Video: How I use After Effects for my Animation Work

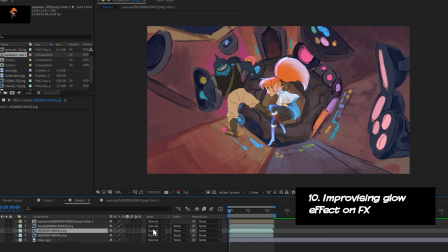So I'm going to use color dodge because it's very bright and sharp. I would say experiment with all these different blend modes to see what works best for your scene.
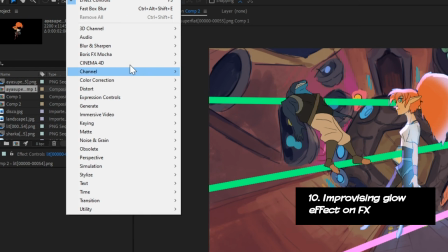Then I would add an effect on this layer. So maybe a quick blur effect or a gaussian blur or a fast box blur.
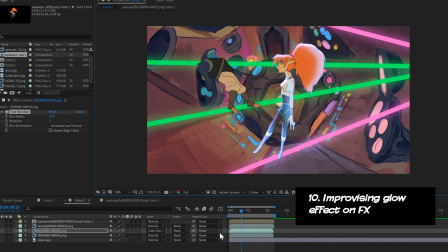And this is just so that we have that improvised glow effect on this effect. All right, now let's try doing that to the other character too.
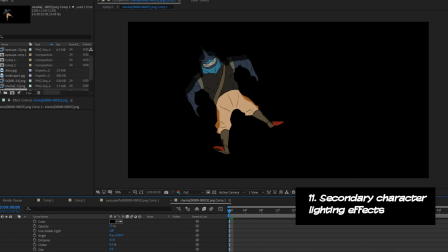Basically the same stuff. We add some layer styles, we pre-compose it, we add layer styles within that pre-composition,
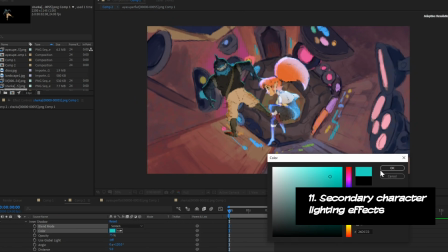maybe animate it, I don't know, and then just keep going back and forth between that character's composition and the main composition with everything all together.
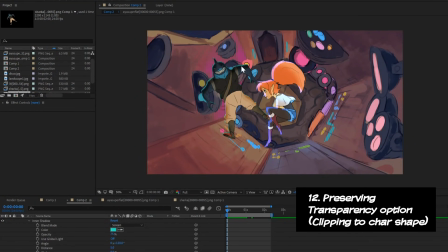Another great thing to know in After Effects is the whole preserving transparency option.
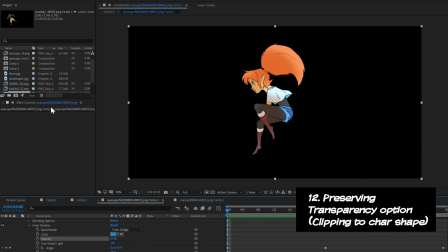So I'm going to go back to the composition with just the character and I'm going to add the effects animation on top of it with the laser lights.
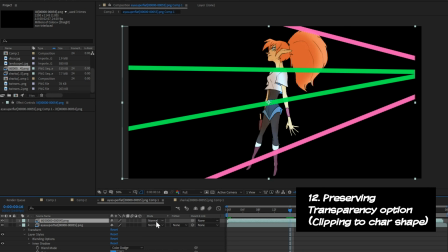Now what if I want it so that the laser lights do not leave the silhouette of the character? If you look at your layer there's a little t on the top and each layer has its own little tick box.
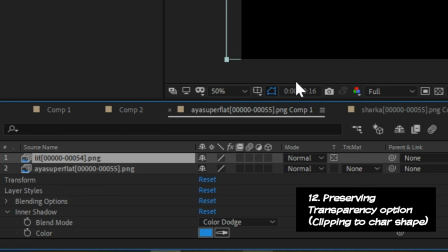Ticking it will show a checkered box. Now I'm going to do this on the layer with the laser effects.
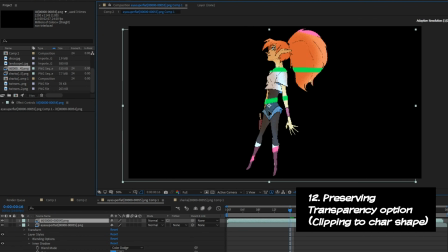Actual composition the laser doesn't leave the silhouette of our character now. If you hand animated lighting effects are just big blotches you can mask it to this character using this option so it doesn't clip outside. This sort of function is useful if you want to add animated textures on top of your character.
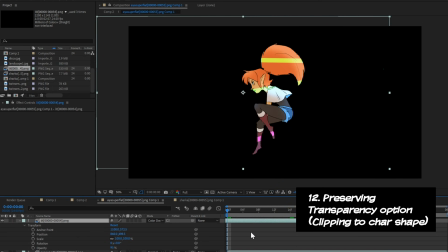So let's say you wanted to add a paper texture on top of the character and not leave the silhouette of our characters.
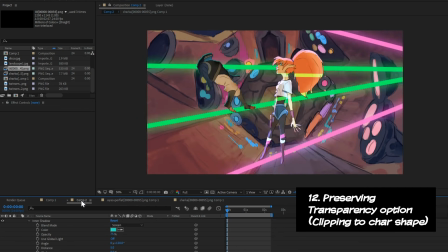This is how you do it.
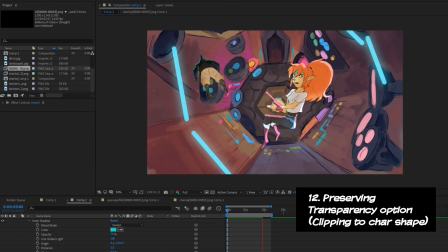And so now when I get to my main composition, that effect will be masked to the character this time while having that character mixed along with our backgrounds and other effects.
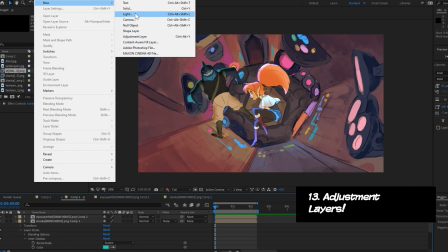All right, now let's say that you already have your finished scene, right? But let's say you want to do some color grading, maybe add some contrast here and there, maybe give it more a different hue, adjust the levels and all.
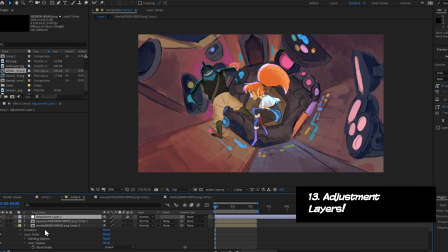There's a way you can do that without having to go to each of these layers and applying a color effect every time.
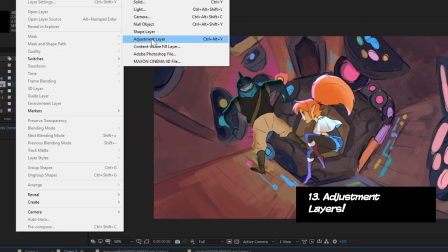So if you go to layer and then go to new, create a new adjustment layer and you're going to notice you're not going to see anything.
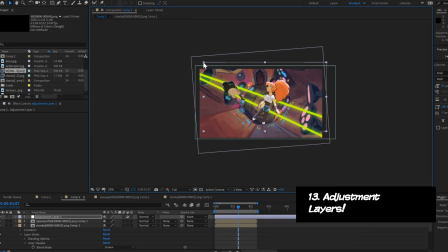Even when you have the layer selected and you can technically move it around, it appears that there's nothing on it and nothing really happens when you do move it around.
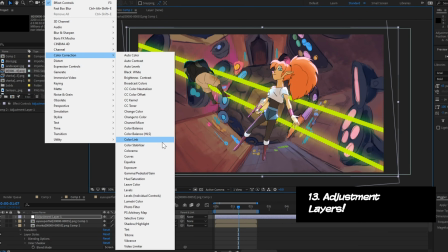However, this changes when you start adding effects onto the adjustment layer itself. Let's say I want to emphasize the blacks in the shot and make those stronger.
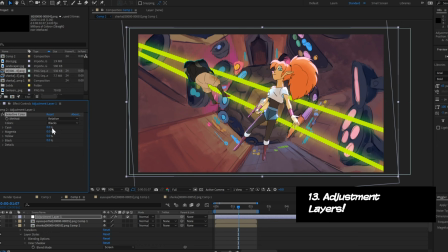So once I've added that specific color adjust effect And when I start playing around with the scales, notice how it starts affecting everything underneath that adjustment layer. So again, you can use this to add more contrast, the brightness, adjust the levels. By just using the adjustment layer and not having to select each independent layer in the shot.
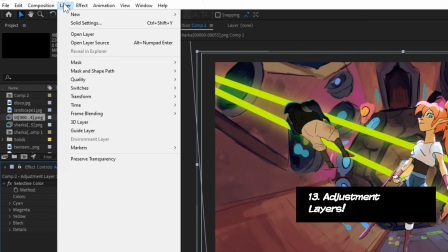And then having to color adjust each of those individually. Personally, I like to make several different adjustment layers if they each have a specific effect or purpose.
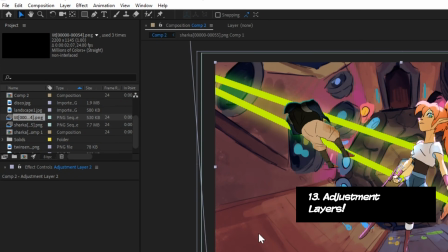With that said, I'm going to make another adjustment layer just so that I can add a bit more atmosphere.
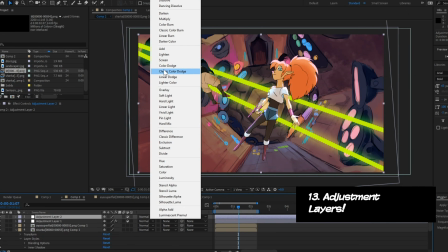So I'm going to create a new adjustment layer,
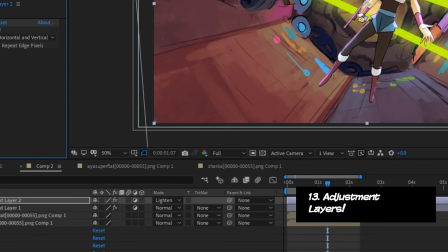but this time I'm going to change the blend mode to something like lighten And then I'm going to add a Gaussian or a fast box blur on top of it Crank it up,
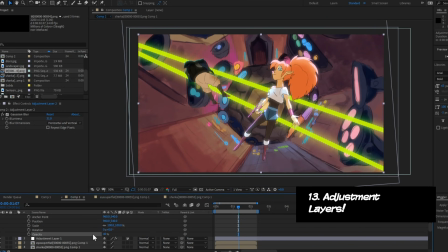but then crank down the opacity and notice how my scene starts to feel a bit more humid So yeah,
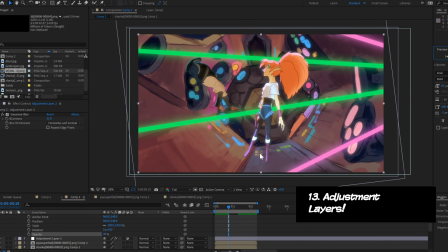you can totally use blending modes to affect the overall shot I would say keep playing with different blend modes to sort of play around with different effects for your shot What works best for
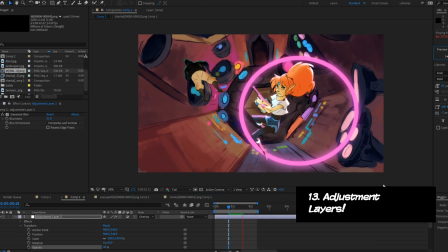your shot? What adds to the shot or what doesn't at all? Find the thing that works for you.
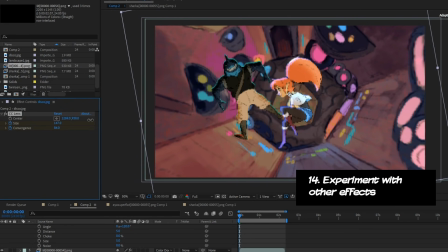At this point, I would start experimenting with different effects that you can find in Adobe After Effects.
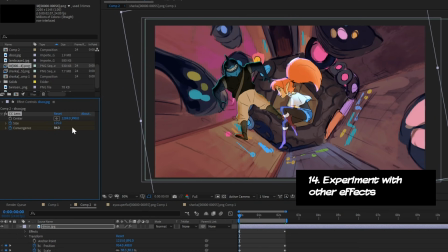So when I was just playing around, I found a filter called CC Lens, and I basically just added it to the background and played around with settings so there'd be a bit of distortion. So when I actually animated and keyframed some of the distortion and the levels of it,
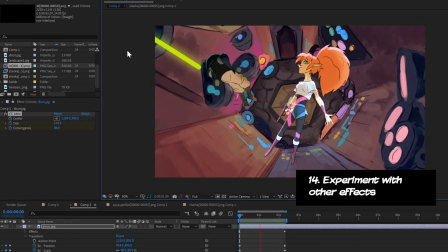it gave sort of a fake 3D effect, even though the image itself was just a strictly 2D thing.
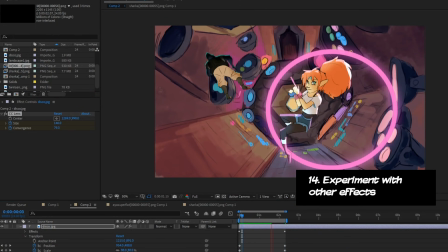I would suggest just playing around with different effects and see what you can come up with and eventually you'll start coming up with your own ideas and how you can be more creative in later shots.
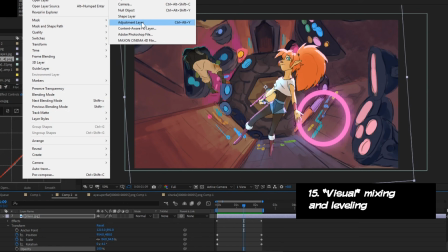Another thing I tend to do a lot is sort of this visual mixing and making sure everything is balanced out.
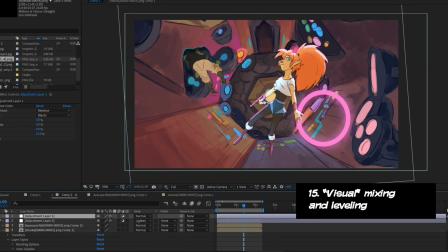Adding effects to everything in the scene might make the scene look too noisy and just too busy.
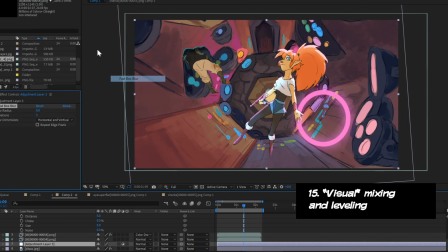Usually when this happens I start to subdue the backgrounds even more so you could subdue the backgrounds with turning down the contrast or maybe blurring the background a bit so there's less contrast in the background information but that makes a focal point on characters because that's where the visual contrast and the accents
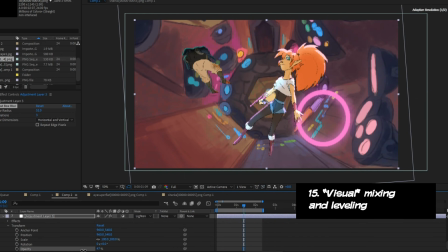are at. That's our focal point.
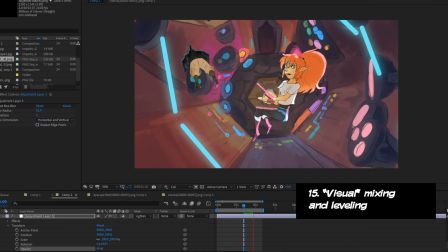One thing I do a lot is I duplicate the background file, I blur it, and I turn down the opacity so it doesn't end up too blurry.
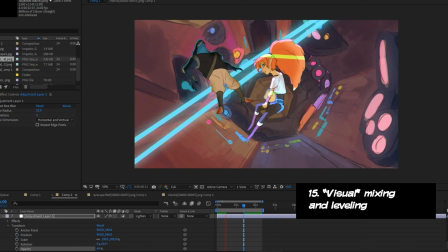You can still make out some of the background elements and this can be supported if you choose the right blending modes like lighten.
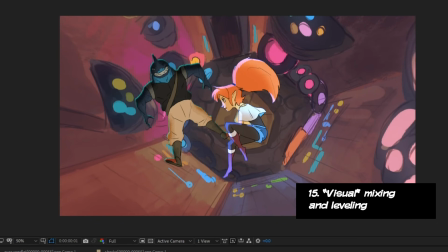So yeah when you're compositing your shot just make sure you know what the focal point is and if you feel like it's getting too busy subdue one or the other.
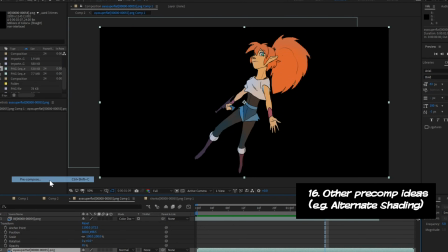Oh by the way this is a reminder that you can precomp a precomp a precomp of pre-comp,
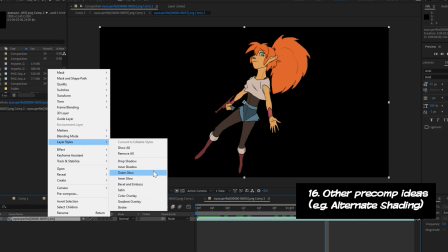meaning that if I want to make a pre-composition of my layers within the character's pre-composition,
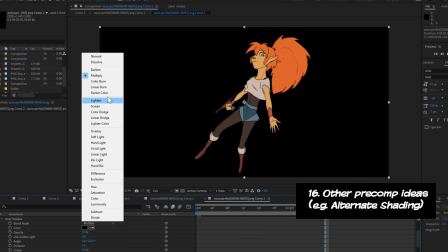I can do that. And I can keep going and add more layer effects if I wanted to do that.
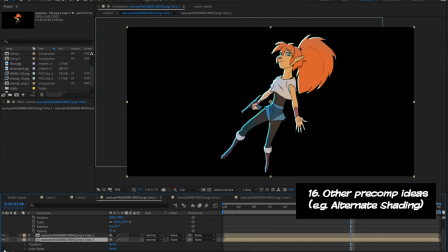Also, I want to show you guys another way how I apply shadows and lighting through pre-comps and preserving transparency. So instead of adding inner shadows through the layer effects,
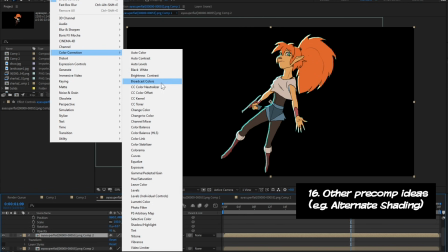sometimes I would duplicate the current image or the current animation, and I would just turn this into a completely different solid color.
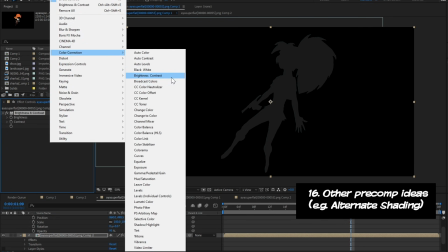So what I would do is turn down the contrast, the brightness, all the way to black, add some hue and saturation, maybe lighten it, and then colorize it with a different color tone.
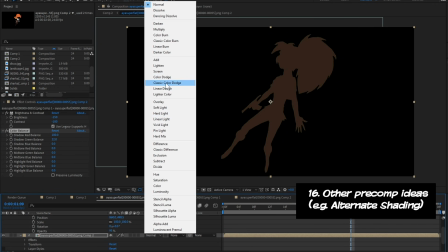So for example, I could use a dark brown for here. I would set it to overlay so it kind of has this nice warm shadowy shade to it,
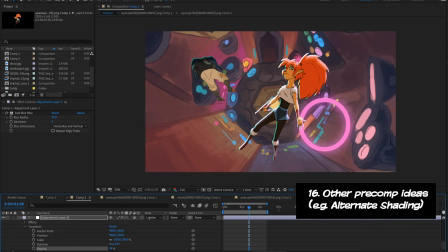and then I would move around the shape while having that preserved transparency turned on so it doesn't leave the character silhouette.
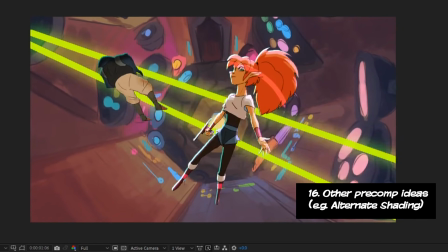I added a green rim light within this pre-comp, so when I go back into the main composition, I can have another layer effect play on top of it.
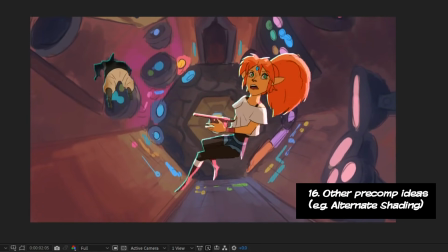So now we have a bunch of different things happening to our main character here.
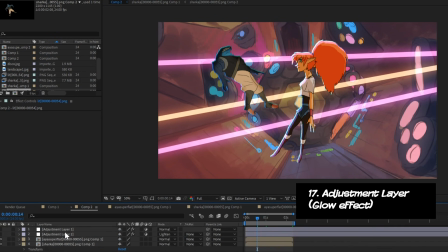And this is why something like this can take hours of just playing around, experimenting, fooling around, just polishing that lovely lovely turd. Look over here I'm playing with another adjustment layer where I'm adding things like stylized effects like
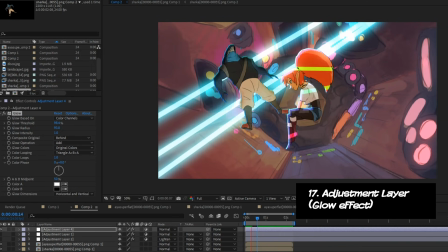glow just to get the brightest elements in my scene just a bit more radiance to it.
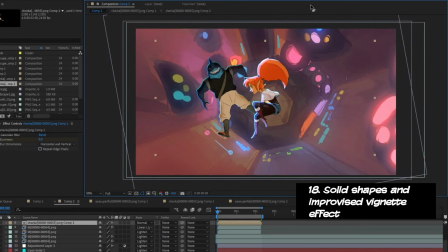Okay what if I just want to create a quick vignette option? You know those darkened fades at the edges of the screen.
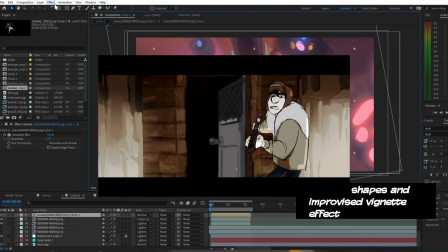And this was something that we did all the time when we were still at school. So what you want to do is go to layer, you go to new, and you hit solid.
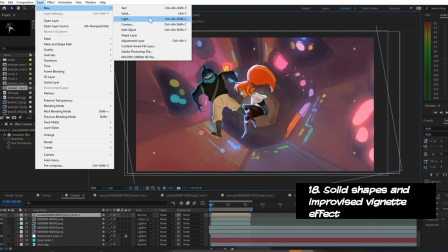And from here you can choose whatever color you want.
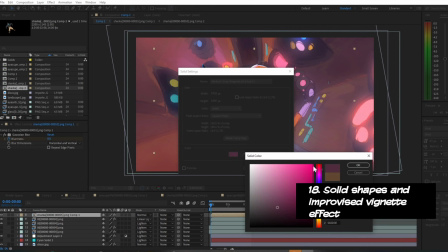I'm just going to choose a sort of like dark value of whatever color, maybe a dark purple, and it's going to create a shape that pretty much covers the whole frame.
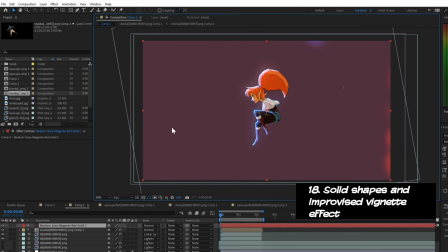So what I need to do is create a shape that creates a mask on the shape.
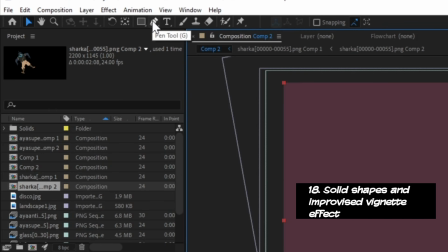If you go to the bar where there's the pen tool, the rectangle tool, you're going to want to adjust it so you can actually create an ellipse from it.
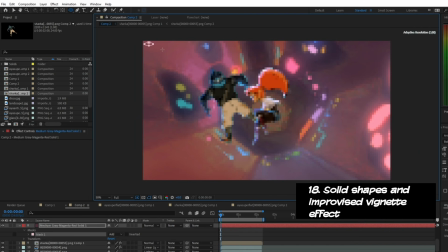And with the layer that has the solid shape selected, just drag that shape across and what you'll see is that it creates a mask of that solid shape.
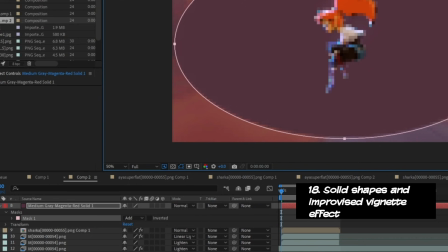Now if you look at your layer you're gonna see a tick box that says inverted. You want to hit that and it's going to invert where that mask is being applied.
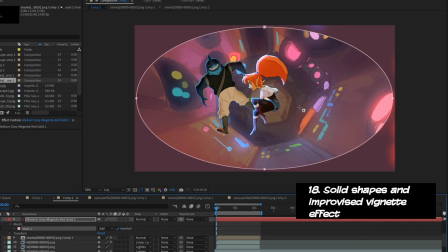I'm going to change the blend mode to multiply because I want things to darken around this area and if you look at the mask
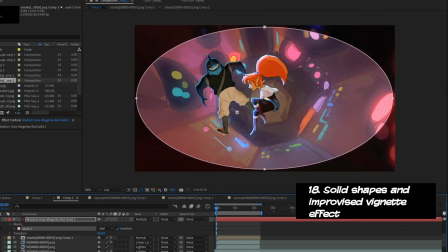properties within the layer you can actually adjust things like the mask feather and this is what we're going to use.
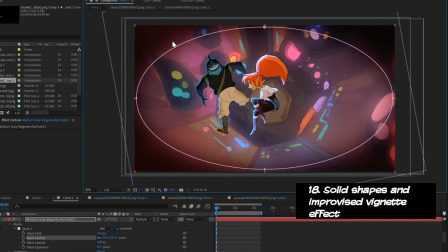So I'm going to crank up the mask feather and it's going to create sort of this fade effect, this gradient basically blurring out the mask. you can actually adjust the points of the shape in real time.
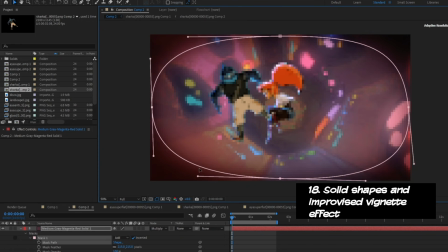So if I wanted to change the shape so it's not just an ellipse, I can actually select the mask and adjust those points while having the mouse tool selected. And then just clicking and dragging those parts.
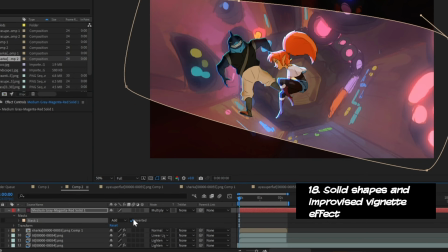And again, just a reminder, anything where you can change value and things like that, or you can manipulate positions and things like that, that can be keyframable.
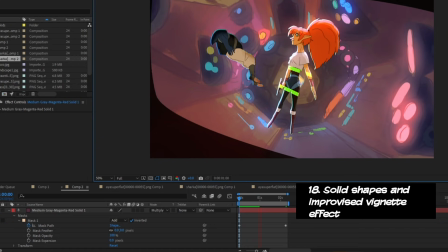So let's say I wanted to start with a certain shape, but then I want that shape to change as well as the mask feather spreading around more.
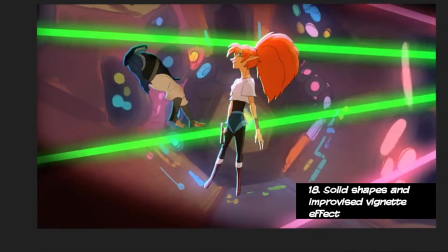So it'll come from sharp shapes to a really soft blurred out shape. I just need to key it in a way that makes it does that.
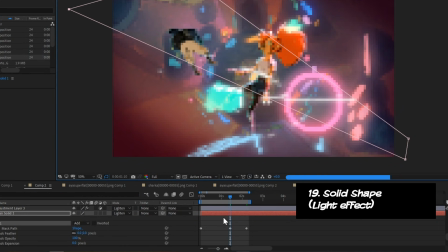Oh, this lighting effect that I'm having in the background, it's basically the same thing.
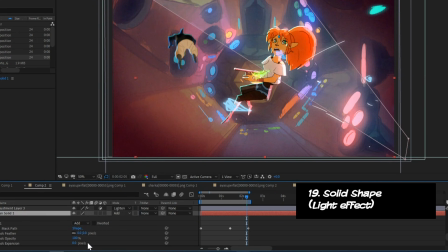It's a salt shape, but instead of a darken, it's something like a light blue with a lighten blend mode, but I've masked it out.
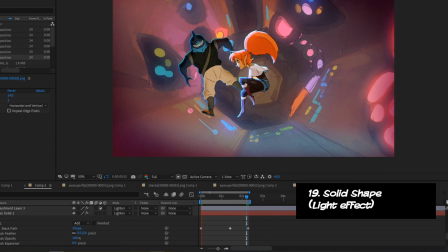I've animated those mask paths. I've played around with the mask feathering. It's basically the same thing, but used for a different purpose.
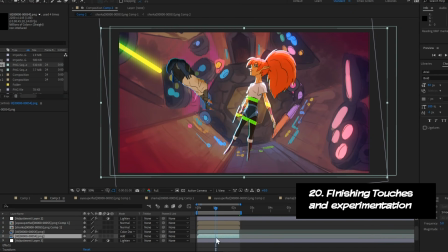All right, so I'm just going to spend some time just experimenting, just playing around, just adjusting things.
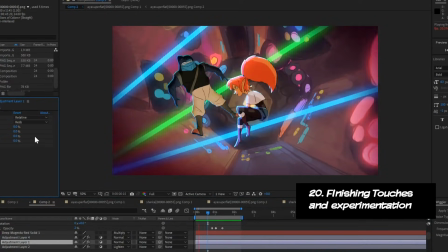I've also added some effects animation that I did in some other shots and some other projects and just slapped it on just to make the scene look a bit more busy.
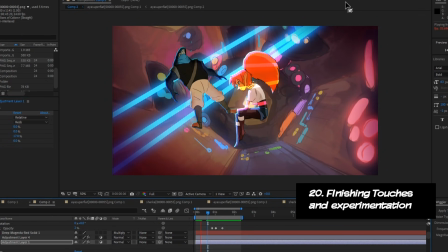And you can spend endless hours just experimenting, seeing what's best for it and then seeing,
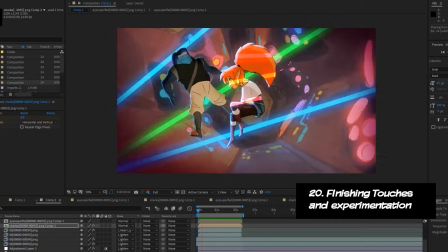oh, what if I did it this way or experimenting with different effects and, you know, getting something different in return.
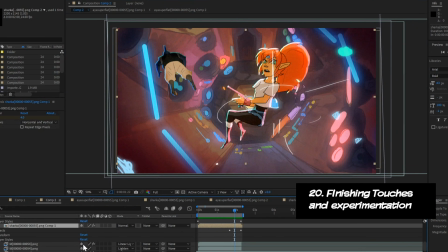One of the reasons why this is also my favorite part of the animation process is seeing the fruition of all the work that you've put into backgrounds, into animation, into effects, now being put together in the single shot.